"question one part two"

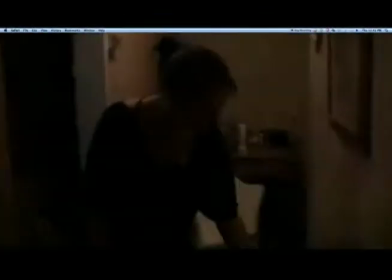The weak female character I've used in my trailer is a character that's commonly seen in slasher or supernatural horror.
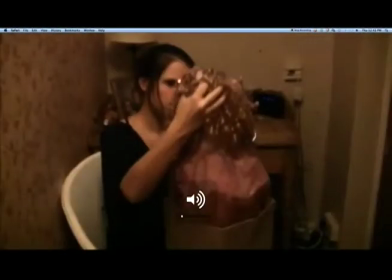I've developed this character as she does not ask for the help of a man,
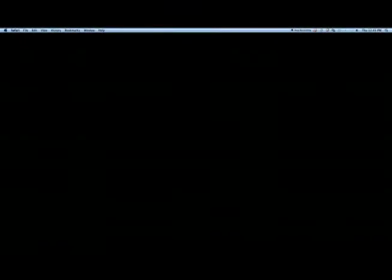which is what the females and last girl characters usually do, despite being the last girl or a strong character. My trailer, however, does not feature a male, which connotes the modern woman that do not need to turn for the help of men.
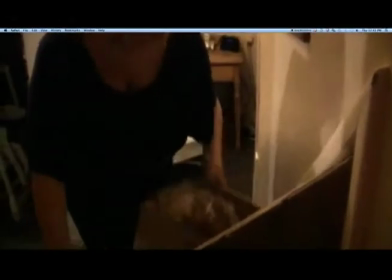At the beginning of my trailer, I used a lot of medium shots.
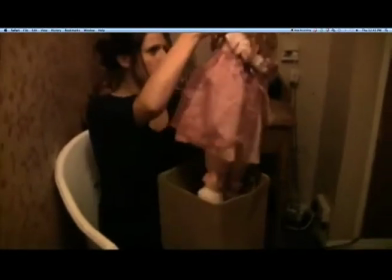This shows not only what is happening to the person, but what is happening around them as well.
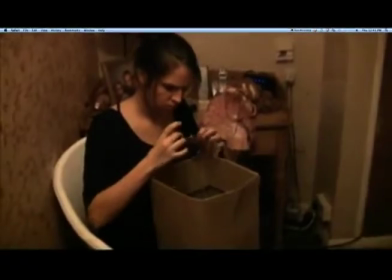This is a convention that I identified in both of the trailers that I analysed.
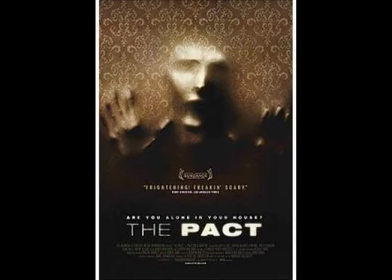I found that using these shots sets a tone of equilibrium.
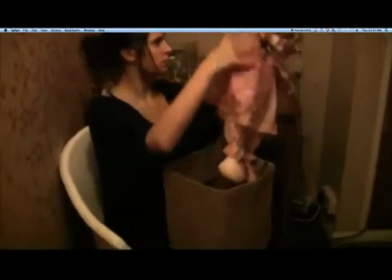This allows for more serious tone for the disruption of equilibrium, which in my trailer was the finding of the box.
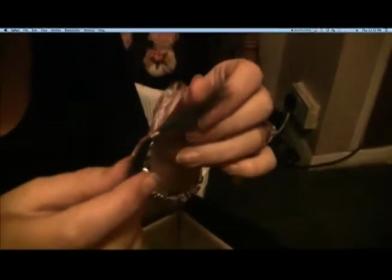For this I used more close-ups, which again was a convention which I identified in the textual analysis that I used in my own product.
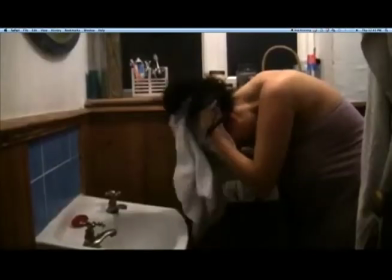Close-ups allowed me to show props that had significance to the story.
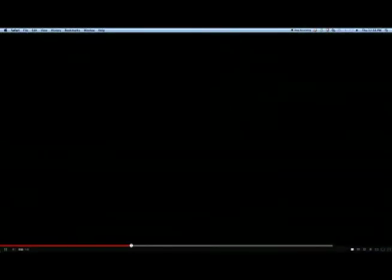A convention that I have discovered is that when something dramatic is happening in the narrative, it is shown through the use of over-the-shoulder shots.
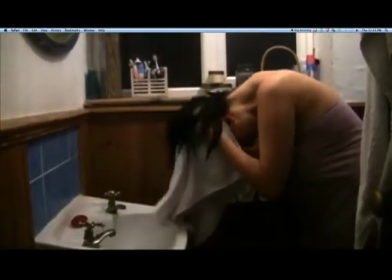I use this convention when my supernatural character is seen for the first time in my trailer.
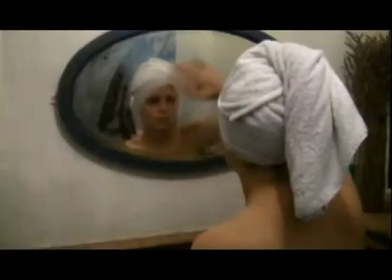I use this convention as it allows us to see what the protagonist is seeing, and it is very effective.
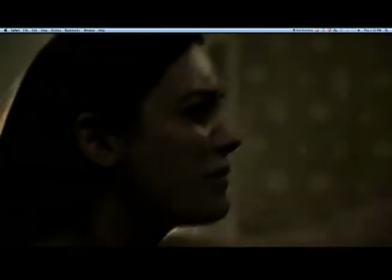Montages at the end of a horror trailer are commonly used through the whole of the genre.
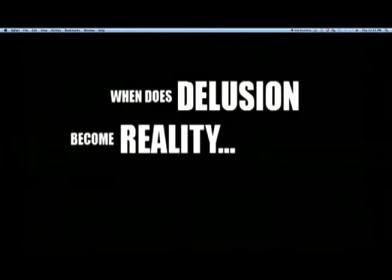All of the shots from my montage are medium shots, as this allows for us to see just the action and a small amount of location,
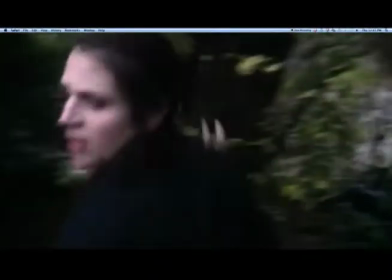so we know that the protagonist is isolated within the location. This was a convention that I identified in the pack trailer.
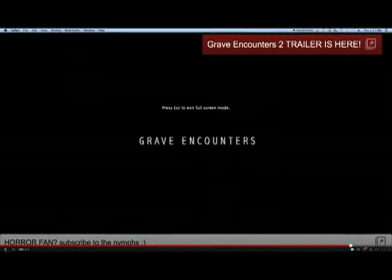I chose this convention in my trailer as it creates dramatic tension and sets the trailer up for the final scare,
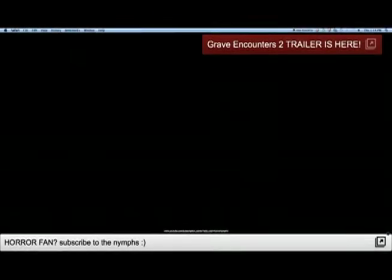which was another convention I discovered in many supernatural horror films, for example, Grave Encounters.
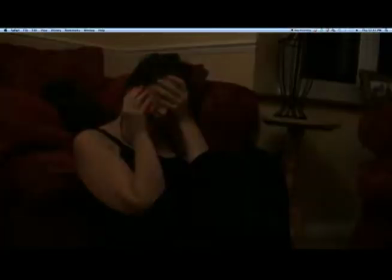This was very effective and leaves the audience wanting more. For this reason, I used this convention as I thought it was very effective.
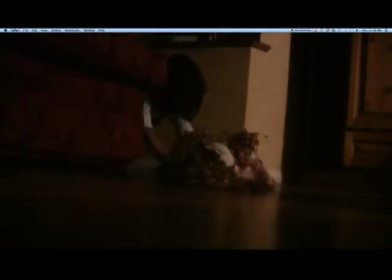I used a supernatural character crawling from behind the sofa and reaching out to her doll before she goes back.
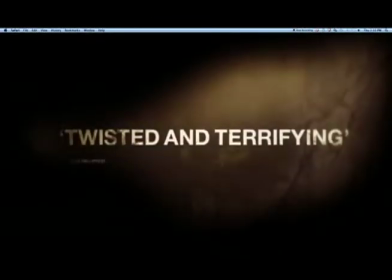A convention I have seen in all of the horror trailers that I have watched is captions.
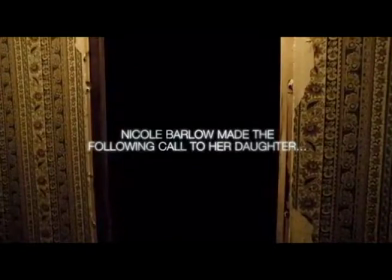Captions allow for narrative to be shared without having to show the narrative. I identified them in such films as The Pact, Grave Encounters.
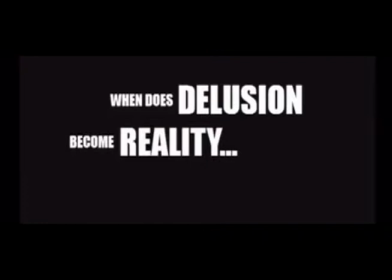I used this convention as I wanted to give away some narrative in my trailer and show that it was slightly psychological horror but mainly supernatural.
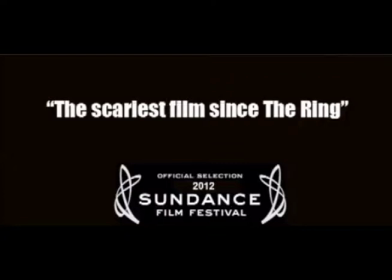It also allows you to put review quotes in, which is how I use the convention.
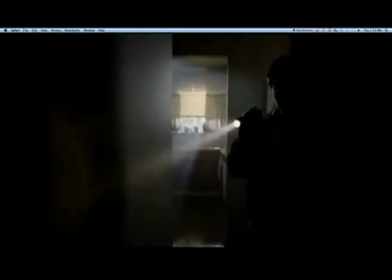I use the common convention of editing and using fades.
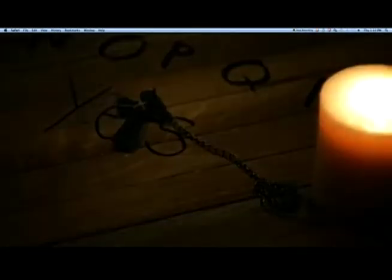I identified this convention in the trailer of The Pact. They use many fades to set tone.
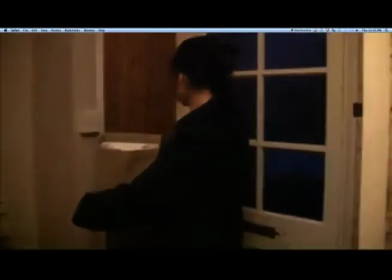I used this convention as I thought it was effective at creating tone,
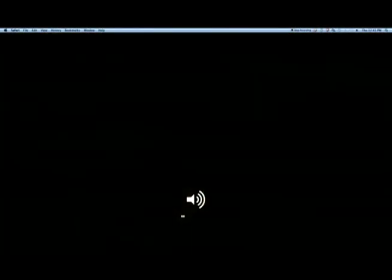and also it slows down the pace of your trailer but still creating enigma so we don't know what's happening at the end of the shot.
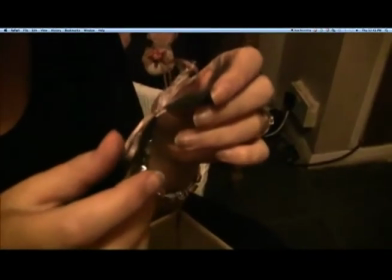When I watched my trailer back, I noticed that the fades were very useful at doing this, and they created much dramatic tension and tone.
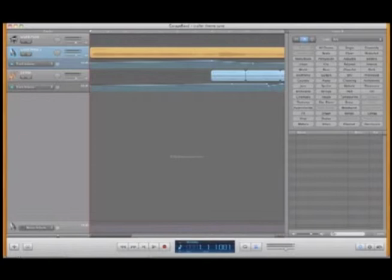I used the soundtrack in my trailer as I thought this created dramatic tension. It adds atmosphere and tone to my product as it allows for heightened tension shots to be heightened by the soundtrack.
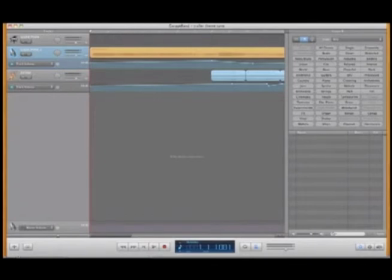I identified soundtracks in many trailers, for example, The Pact and Grave Encounters.